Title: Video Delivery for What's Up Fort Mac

Oh, hello, didn't see you there. My name's Matt Salem, and you might be thinking to yourself, who is this guy? Well, I'm here to tell you about sending your videos into us, and what's expected. We're going to go through 3 of the most important things. Video, the audio, and the logistics. And then, I guess, delivery. 4 things we're going to go through.
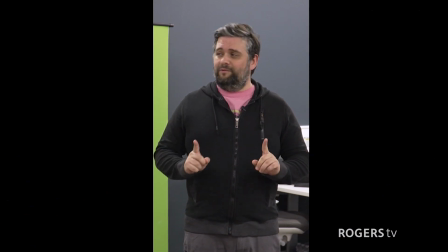(0:31)
Now, you might see a lot of videos like this, but what we're looking for is this. Always film in widescreen for broadcast, because this is going on television, so we needed to fit a 16:9 aspect ratio. On top of that, we're also looking for videos to be delivered in either 720 to 1080p. 4K is great, but we don't really have the need for 4K just yet. Not to say you couldn't film in 4K, you know what, I'm getting off topic. Just send it into us 720 or 1080p, please. As far as frame rate goes, 30 is great, 60 is a bit overkill unless you're sending us something that might have to have slow motion, then 60 frames is great.
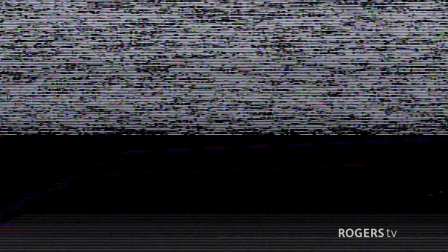(1:19)
Now let's talk about framing and how to set that up. Now, first thing to consider is don't hold the camera.
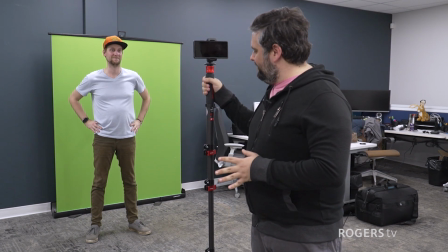(1:25)
Get something you can mount it on to keep it as steady as possible.
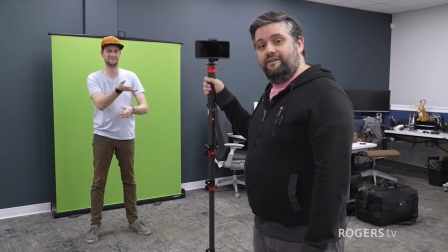(1:29)
Here we have a monopod, and as long as you're not outside where it's windy, it'll stay still.
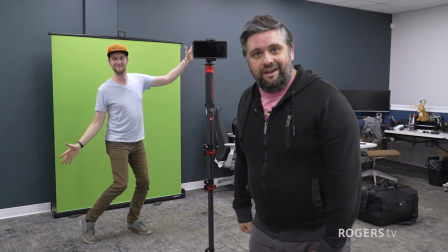(1:35)
And right here we have our volunteer to show you exactly how to frame someone properly.
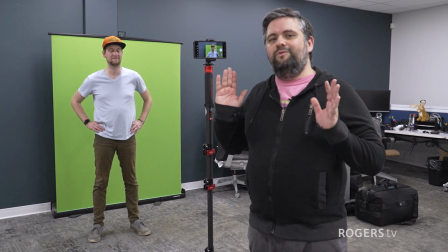(1:41)
Now that we have the camera turned on, it's important to notice the lines that you have going on throughout the room.
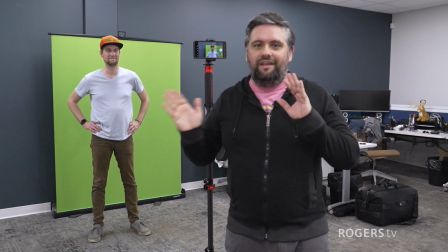(1:47)
The floor, the ceiling, all of these lines are aligning your shot, along with the grid lines you may see on your camera.
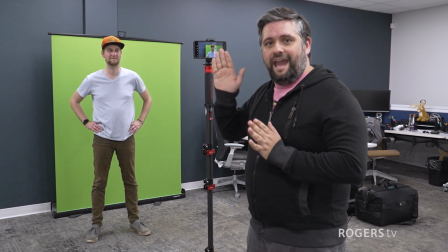(1:55)
You'll see that there's 9 sections, and you want to try and line up people's eye line with the
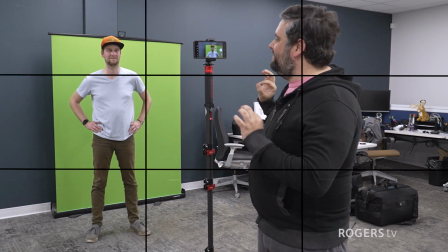(2:02)
topmost horizontal line on here as best you can, while also leaving a little bit of space on the top,
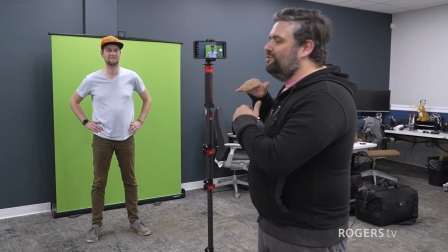(2:09)
but not too much.
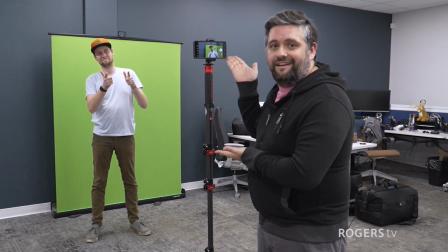(2:11)
Now you can see I have Matt here perfectly in what we would want for a video like this.
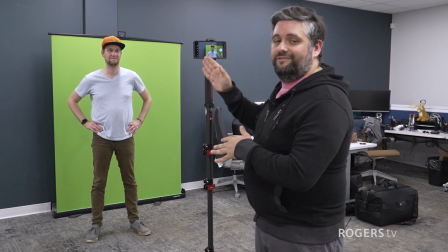(2:19)
He's not perfectly centered, but that's fine because we also use some graphics and lower thirds on these videos as well.
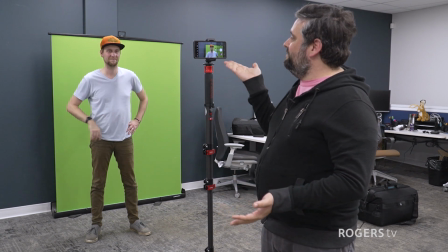(2:27)
So this would be a perfect time for him to talk, but the only thing that kind of bugs me is this green screen.
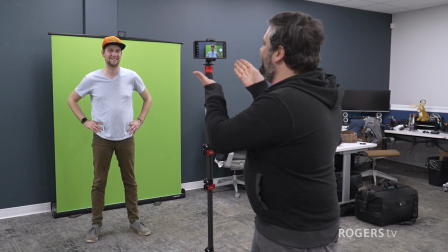(2:33)
He's just put that green screen down behind you. It's just messing up the shot. Great, now we have a perfectly aligned shot.
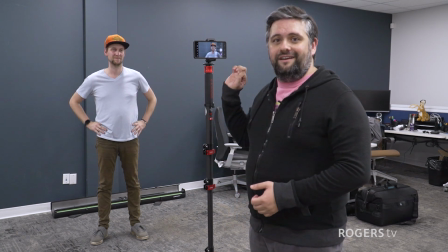(2:39)
As you can see, Matt is well within his range on this tiny screen.
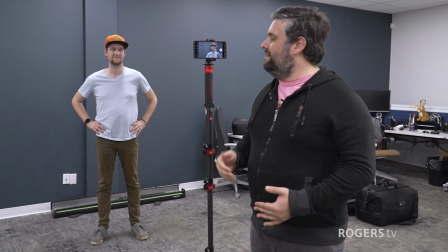(2:45)
We don't need your full body, but it does look nice when you have this kind of
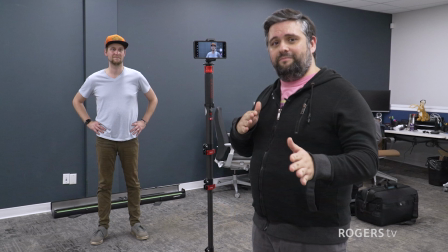(2:51)
shoulders, just below the shoulder kind of look to it. Something else you want to be aware of is it's totally fine if you want to have someone reading
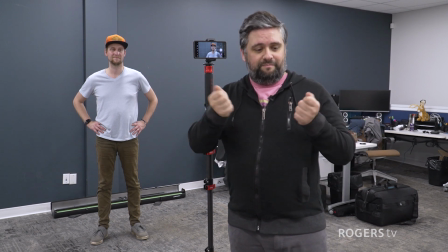(3:00)
off of a teleprompter or maybe off of a piece of paper because you didn't have all the lines memorized.
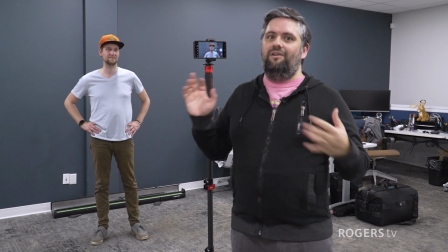(3:06)
That's fine. We're not all professional actors.
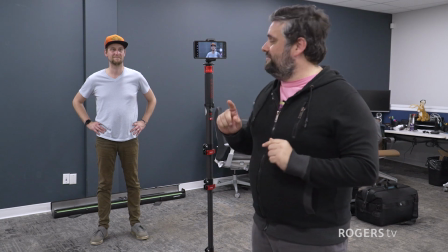(3:09)
But something you want to be aware of is, and I will start this video to show you exactly what I mean because I'll put this in here.
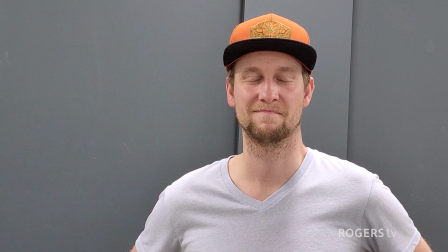(3:15)
So if I start filming now and say I have something for Matt to read and it's down here,
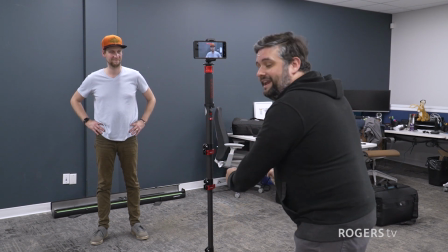(3:21)
I want to take my sheet and I'm going to put it way down here. Now I want you to read, and this is what it looks like on screen.
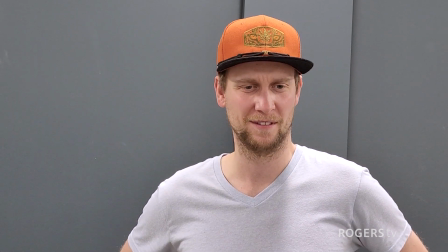(3:29)
Yeah, it looks kind of weird. Same thing as if we put it above the camera here.
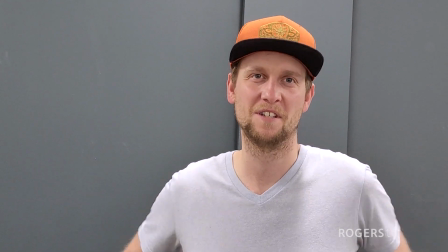(3:34)
Now we have this kind of weird look where Matt, is looking like, who is he talking to on the camera?
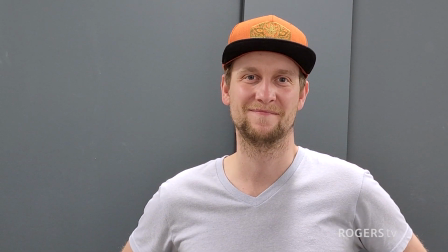(3:40)
Now, the best thing you can possibly do is just put it right beside the camera as much as possible so that you're not looking directly into the lens and you're looking just beyond the audience,
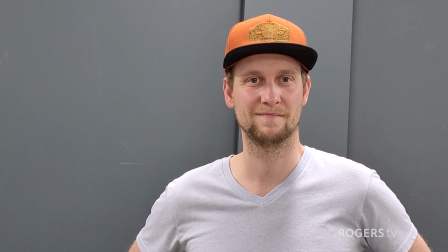(3:51)
because this will make it feel a little bit more comfortable for everyone that watches.
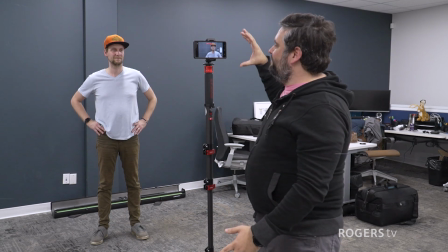(3:57)
So if you want to read off of something, try your best to put it next to the camera as much as possible. Now let's move on to audio.